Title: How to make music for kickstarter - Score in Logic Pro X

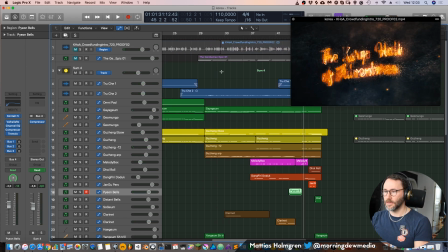(12:27)
And that's to make room for that sound effect. Okay, so you can see I have a lot of variations of the gusheng,
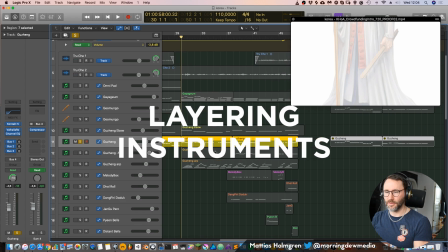(12:36)
and that's because during this first part we have the regular gusheng
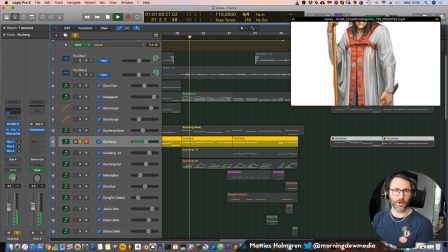(12:43)
with a little bit of a room reverb.
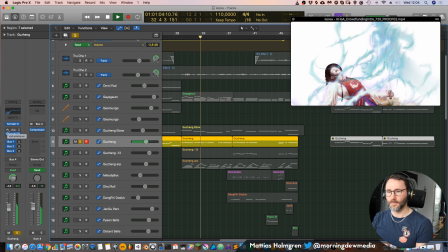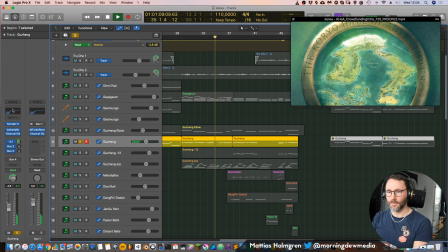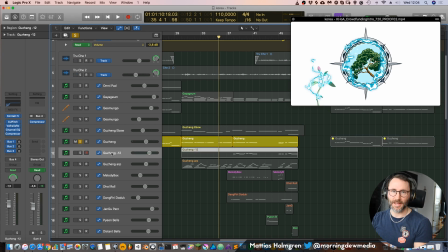(12:55)
Yeah, so, and then we have this gusheng minus 12, which is the same instrument, but pitched 12 semitones below. It's an octave below.
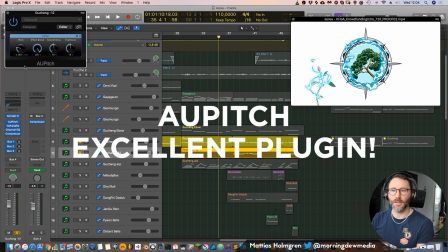(13:06)
And I do that by this AU pitch,
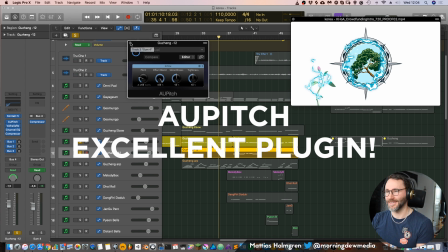(13:09)
which is a very good hidden, if you will, pitch plugin of Logic.
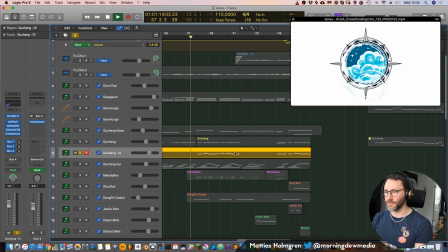(13:17)
And it sounds like this.
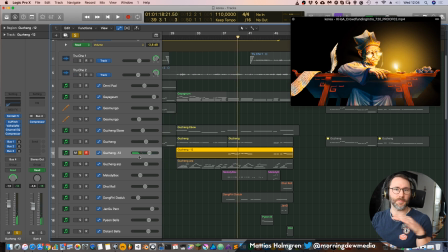(13:22)
So that's the same instrument but pitched 12 semitones below. And it makes the sound more full because you have this upper register and then the lower register. So for the first part of the theme we have the upper register only, then we fill it in with a little bit more low end.
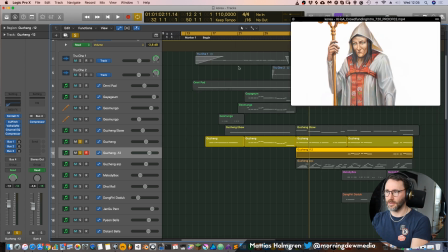(13:40)
I can play this part.
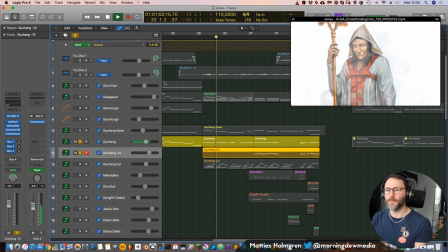(13:46)
So that's a quite thin sound, but we have it layered with this.
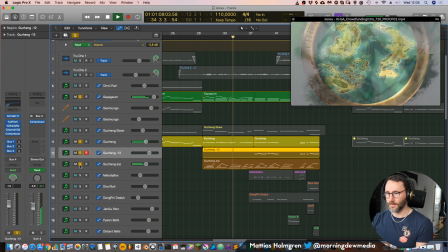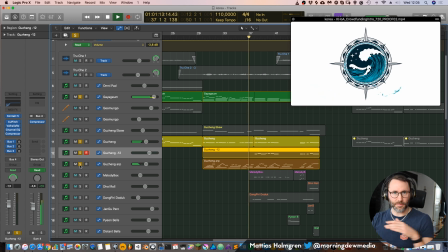(13:57)
And then we fill it in with the low end.
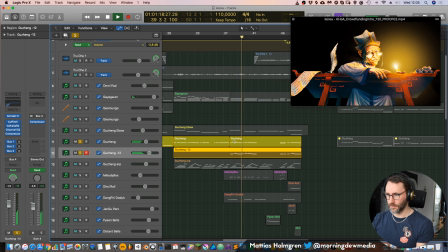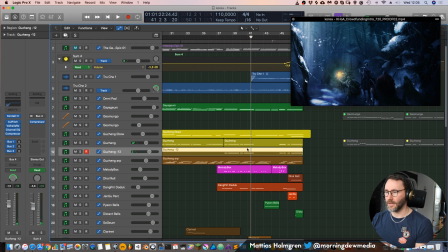(14:08)
So that's a little trick to make the melody a little bit more full.
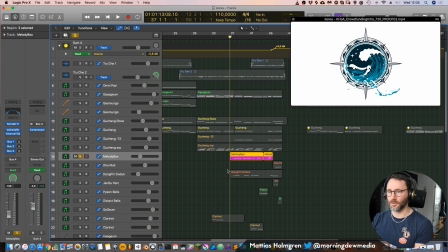(14:12)
And then I also added this melody box, which is, it's not the typical Korean, but it gives a little bit more top end to the melody.
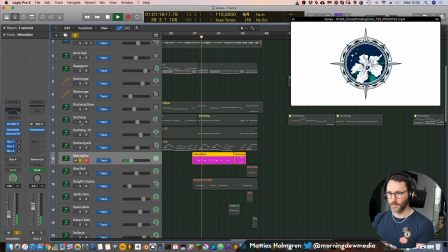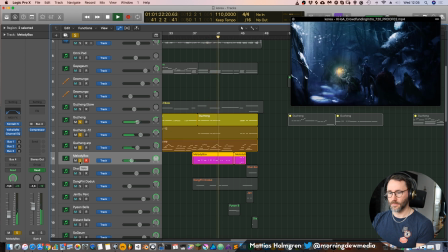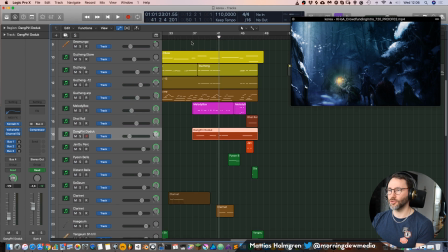(14:32)
Then we have this Dangpiri Duduk. I call it Duduk, but that's not really...
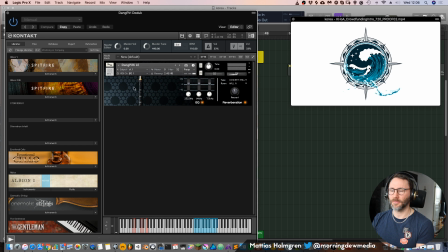(14:39)
I think it's called Dangpiri. Yeah, some kind of wind instrument from Korea, but... I added this Duduk naming because I think it sounded a little bit like a Duduk. Not fully, but a little bit.
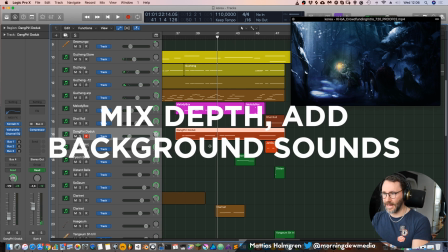(14:56)
And it's in the background to fill out a little bit and make it more sad, if you will.
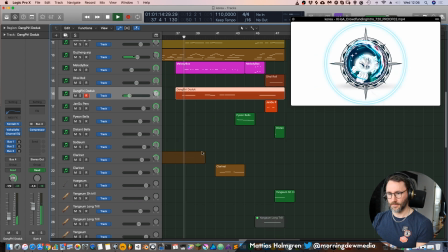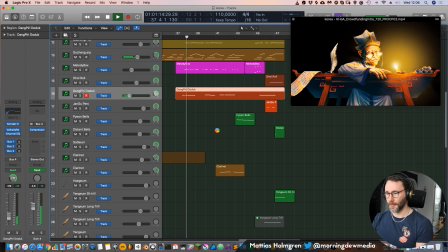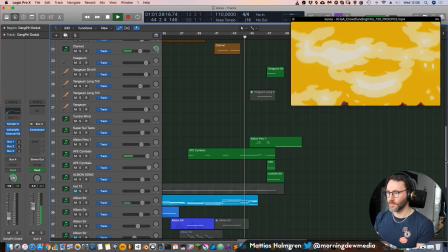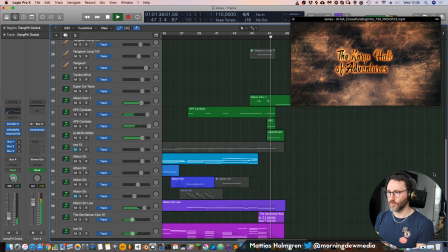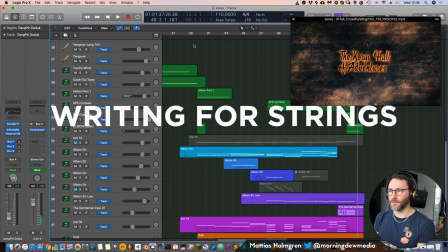(15:28)
Okay, so let's talk about the strings for this second part.
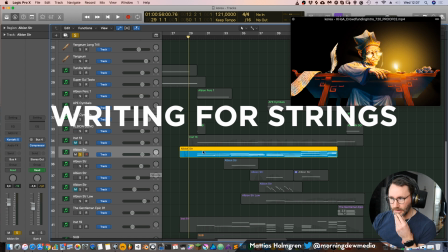(15:31)
We have the Albion strings, and as I've explained earlier, I'll begin with this quite small arrangement.
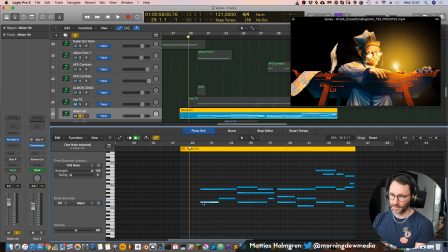(15:39)
You can see here we have the fifth. It's a root note, the D sharp,
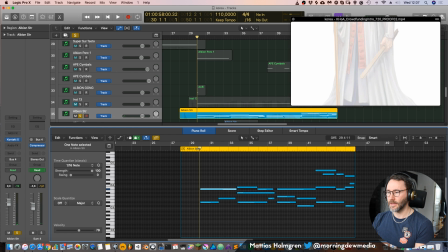(15:48)
and the A sharp, and then we fill in the thirds.
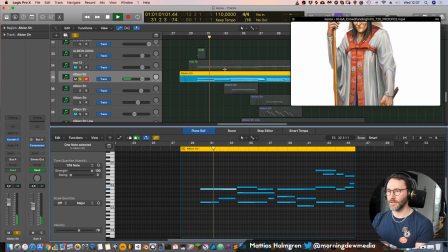(15:54)
So this is an open voicing.
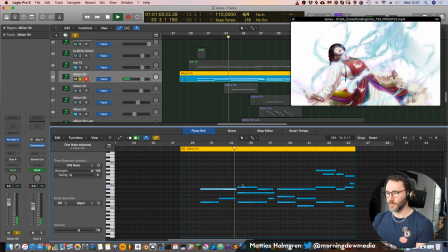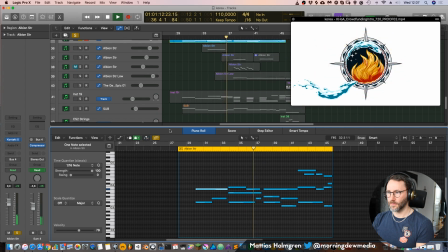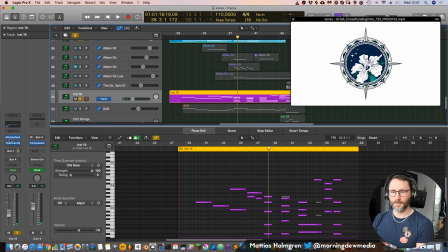(16:11)
And I also have this second string patch.
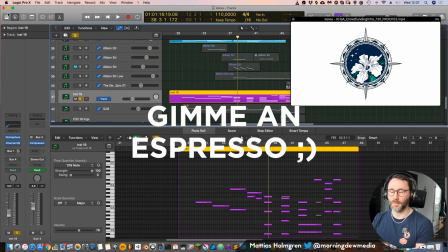(16:16)
It's from Omnisphere, the Adagio Espresso Expressive. And I really like to
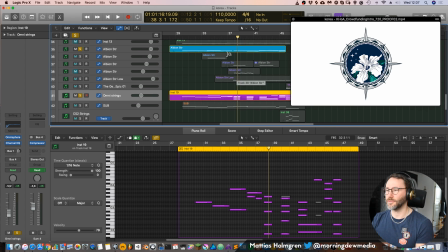(16:23)
layer this string patch with the Albion strings or Cinematic strings too, or Hollywood strings.
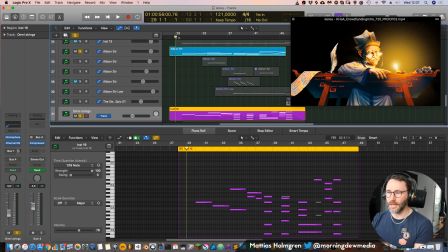(16:30)
It's a very good layering string patch.